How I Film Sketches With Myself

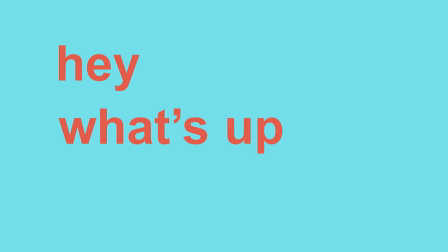0:00 Hey, what's up? I'm Matt.
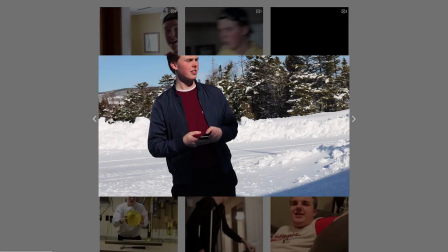0:01 Three years ago, I wrote a script for a video called I Met Jesus today, and it was the first time that I wrote a script for a video where I would talk to myself outside,
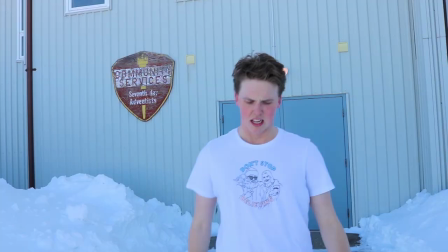0:09 something I've since done many more times, and it looked like this.
Are you Jesus? Yeah, yeah, that's- that's me, Jesus.
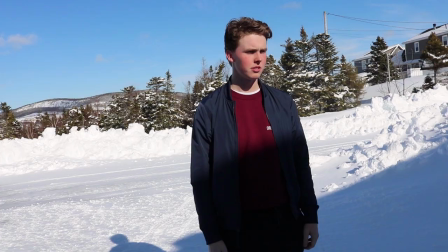0:15 Wow, aren't you cold? No, I'm Jesus.
It was fine.
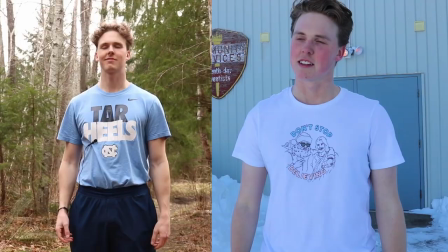0:20 Well, no, it actually looked like shit, so I thought it would be fun to try to make it again with the same script, but, you know, a little less choppy. By the way, I should probably mention this isn't gonna be a big in-depth thing, Just a nice and easy look into what goes on so grab a mineral water and you know enjoy
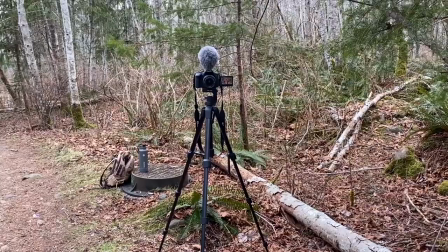0:38 So we're in this woods The camera situation is thus let me show you it is looking at me It has a microphone on top of
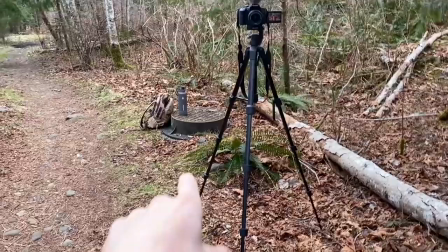0:46 it and that is not the microphone I will use because I will use this one That is attached to me over here is my backpack with my water
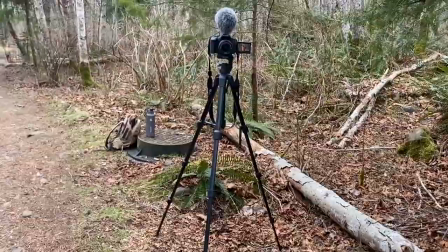0:54 bottle I need water because I drink so much water that it's it's unhealthy I'm usually not set up on a trail like this because I don't want people coming by. I just heard an animal, and now I'm scared. You can do this with other people as well. I just do it by myself because I don't always have someone available, so I find it easier to just have a tripod and then just come out here and kind of just do it with a tripod. Because then it's like you don't have to rely on anybody. I just keep stepping in shit! But like definitely if you have a friend, a friend, it's more fun when you have some more people around you, and I miss having friends to do this with. It's important to write so that it's like a conversa- you know, don't write when you're writing it, and you hear the conversa- I feel for me- Hold on, rate this leg cross out of 10. Pretty good, hey? When I'm writing, I'm thinking of two things. Women, drugs. Kidding. Anytime I'm writing a sketch where it's a conversation with myself, I just kind of talk out loud. I never have a plan in mind of where I want to arrive. I just think of a situation that wherever if it comes to me while I'm on a walk or just taking a poo or whatever I'll write it down and then come back to it later and start writing a situation with two silly characters Is it perfect on the first try? No. So what I'll usually do and I've talked about this before is I'll call my friend Colin And he'll help tell me what he thinks is good and what he thinks is not as good But I think for me It's very important that he is a part of the writing and editing the script process to get like a second pair of eyes on it Because if I'm writing things cold and then I only see it, sometimes I can become biased in what it is I'm writing and I can become, you know, kind of infatuated with something that I've written, even though if there's a flaw there that I don't see, just because I'm like, ah, that was funny when I thought about it the first time. And then even though if it doesn't work in the grand scheme of things overall after, I don't notice that because I'm just so caught up in like, ah, I'm pretty funny. That's funny to me. He tells me when he thinks something isn't that great, and that's good because I want that. I know that he does not saying it to be a jerk. He's just saying it because he has my best interest at heart, even though his heart is this big, dude.
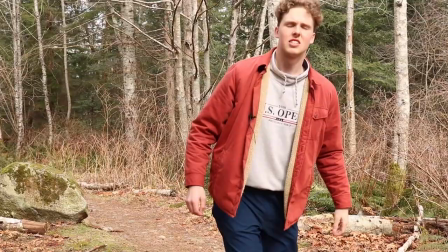2:59 Ah, too far away, idiot.
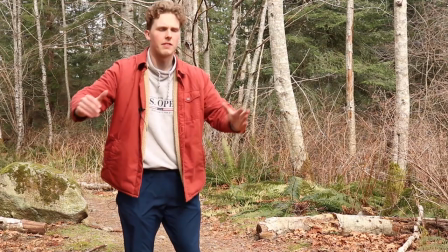3:01 So I'm just gonna back up and kind of position myself in the left side of the frame so that I'm giving myself some space, right?
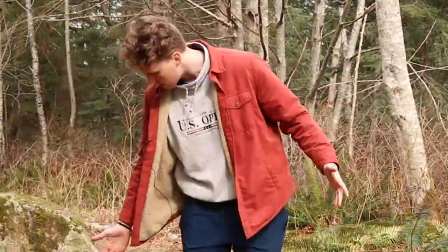3:09 I'm looking this way. I'm gonna give myself more space. More shit! I want to be positioned this way so that I'm looking at open space.
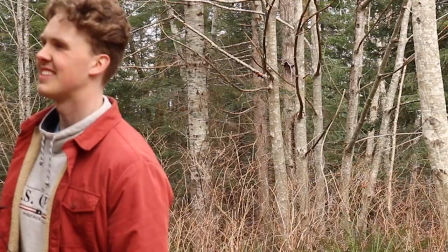3:15 It would be really I'm having a conversation like this. How annoying is that look? Hey, man Have you been and then we're ready to rumble the winds hustling the only thing that can get in your way now is birds and wind I've had my fair share of problems with birds and wind last one.
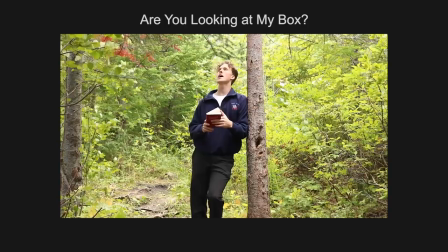3:28 Here we go. We didn't go for you The wind but if we're being honest,
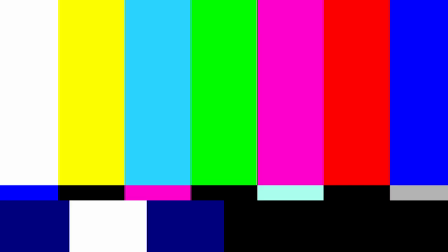3:33 those are pretty like rudimentary you fucking I'm going to fuck every bird Hey kiddo, it's me your dad Matt.
I want to take a second to thank today's sponsor Skillshare Skillshare is an online learning community with thousands of inspiring classes for creative and curious people. I was actually pretty hyped when Skillshare reached out because it's a service that I've been using for a couple of years. They don't pay me to say that, it's genuinely the truth. They do pay me to say what I'm about to say though. Skillshare good!
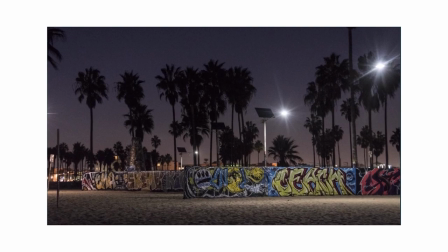4:00 One course that I actually have been taking lately is Amy Vitale's documentary, Photography Capturing Places and People. I find me I can always get caught up in whether or not I have the right gear or that, you know, I don't know anything about it, so why start sort of thing.
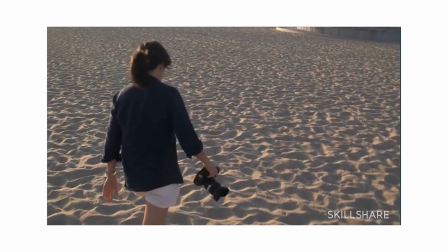4:13 But she explained difficult concepts very simply and was very encouraging to someone like me with little experience and Not the right amount of gear that you think you should have so maybe you'll find the same thing The first 1000 people to click on the link in the description will get a free trial of a Skillshare premium Membership and after that it's only around $10 a month. It's a no-brainer Click it see what happens. Thank you Skillshare for sponsoring this video You put me one step closer to putting a down payment on that yacht Hi, uh, welcome to the spare room in my, uh, where my desk is. This is where I edit. Where the magic happens, some say. To demonstrate a couple of the editing tips I want to show you, I've taken a six second clip from the sketch, and I want to show you how I cut them together a little bit. We're gonna start with how I do it really poorly, and then how I do it slightly less poorly, which is what you end up seeing. Uh, this, first of all, I'm looking in the mirror. First, I want you all to comment, Matt, you have such a nice back.
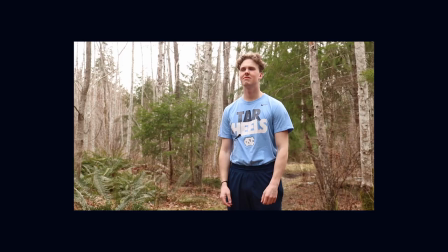5:10 Good job. So the first level here is just kind of straight out of the camera.
Yeah, that's me, Jesus.
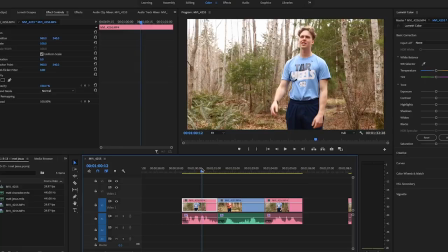5:16 Wow, aren't you cold? No, I'm Jesus.
There's a lot of dead space that we need to get rid of, okay?
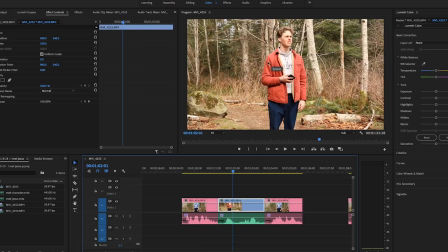5:23 And also this guy here, this one I didn't realize when I was filming, it's way too zoomed out.
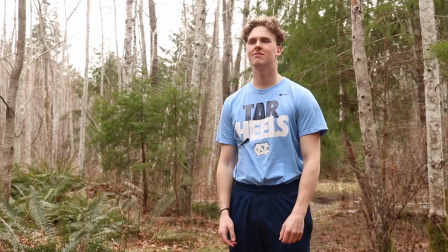5:28 So we're going to zoom that in over here a little bit. And then we'll come over here and this is what it's done. So this dead space is now gone and this is what it looks like.
Yeah, that's me, Jesus. Wow, aren't you cold? No, I'm- I'm Jesus.
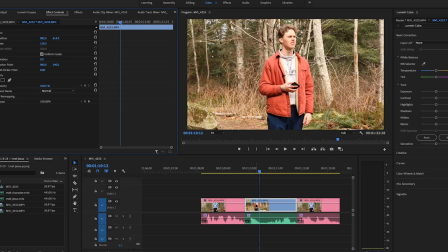5:40 What I also want to introduce here is that instead of just jumping from this clip to this clip, I want to kind of make it a little more smoother.
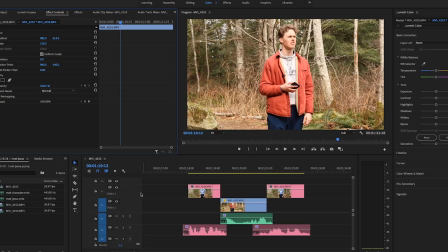5:46 So we'll introduce something called L and J cuts, which is what this is over here. So we'll utilize the space in the video 2 track and the other audio tracks.
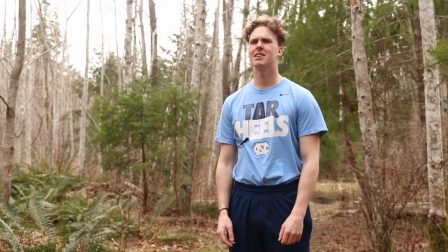5:55 Just there's- you got an endless amount of tracks you can use, so utilize it.
Yeah, that's me, Jesus. Wow, aren't you cold?
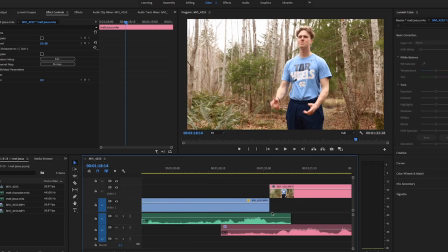6:01 No, I'm- I'm Jesus.
All that I've done there is that this kind of looks like an L, And if you go over here, this I guess, you know, can kind of make the shape of a J, you know? So it just eases the clip before it into the next. So it kind of seems like they're speaking to each other instead of just saying something back and forth like, now it's your turn, now it's my turn.
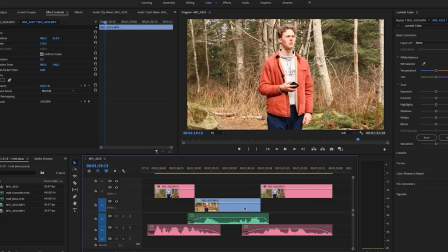6:16 Finally, the last thing that I'll really do is just kind of dick with the audio a little bit so that it kind of fades in and fades out so that it's not choppy when it pumps in, especially with a shitty mic like the one that I have. If when you're filming you have a little bit of dead space between takes, like you just don't say anything and just kind of have that room tone or the outdoor tone, And you can just kind of let that flow in and kind of let those two sounds mesh together And then it sounds like a smooth transition rather just in case you know in one take if it's windier than it is in the in the next So you know kind of just flows in a little easier.
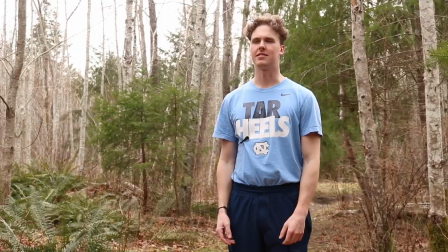6:46 Yeah, that's me Jesus. Wow. Aren't you cold?
No, I'm I'm Jesus Absolutely, this is not the extent of it But it's just all that I need to do to make it look like I'm kind of talking to
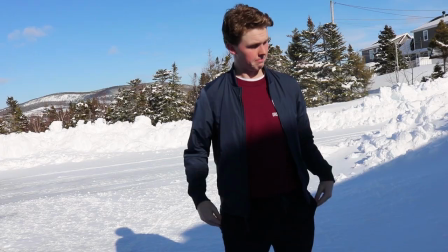6:57 myself and that's it Well gee golly that's all takes hey sure is like I said This wasn't meant to be a big in-depth video, and it wasn't because what I do for these sketches can't really be unpacked much further I don't know why I always do that voice whenever I do voiceovers.
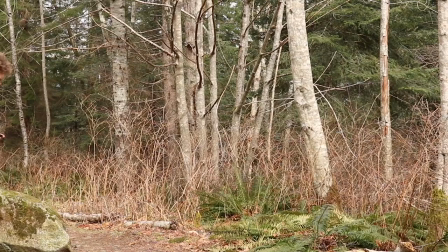7:09 I don't I don't talk like that. Anyway, thanks. Here's the sketch
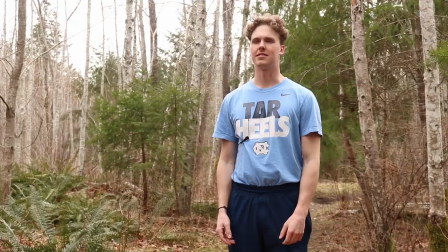7:17 Are you Jesus? Yeah, that's me Jesus. Wow, aren't you cold? No, I'm I'm Jesus.
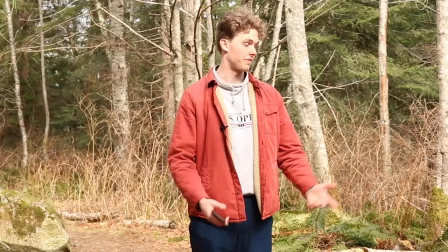7:23 Jesus doesn't get cold Well, I'm Jesus and I'm not cold am I? Fair point I guess. Yeah, you're damn right.
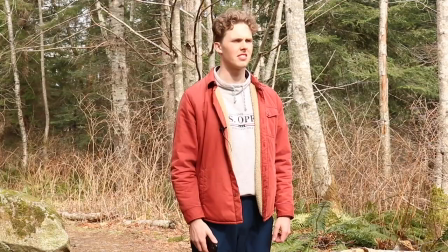7:28 Hey, but how was it like being Jesus? Uh, you know, it's pretty lame nowadays. Nobody wants to fight me anymore.
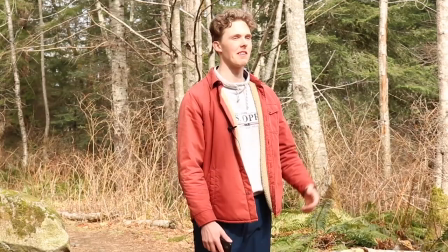7:33 Jesus, you're a fighter? I certainly am. I'm a blue belt in karate. I've never met a fighter before.
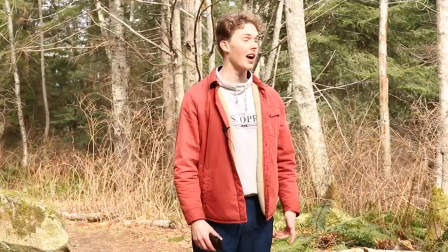7:38 Can you show me some moves? Yeah, I sure can. Wow, that was pretty cool.
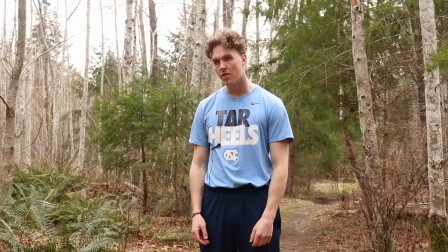7:45 Yeah, don't mess with me. I wouldn't mess with you, Jesus. Thanks. What's wrong, Jesus? Nothing. I just wish my dad was here to see this. Oh, I'm sorry. Uh, it's alright. It's just he's always busy answering prayers and watching football, so he's never got time for me. You know what, Jesus? I think he'd be really impressed with your moves. You think so? I know so.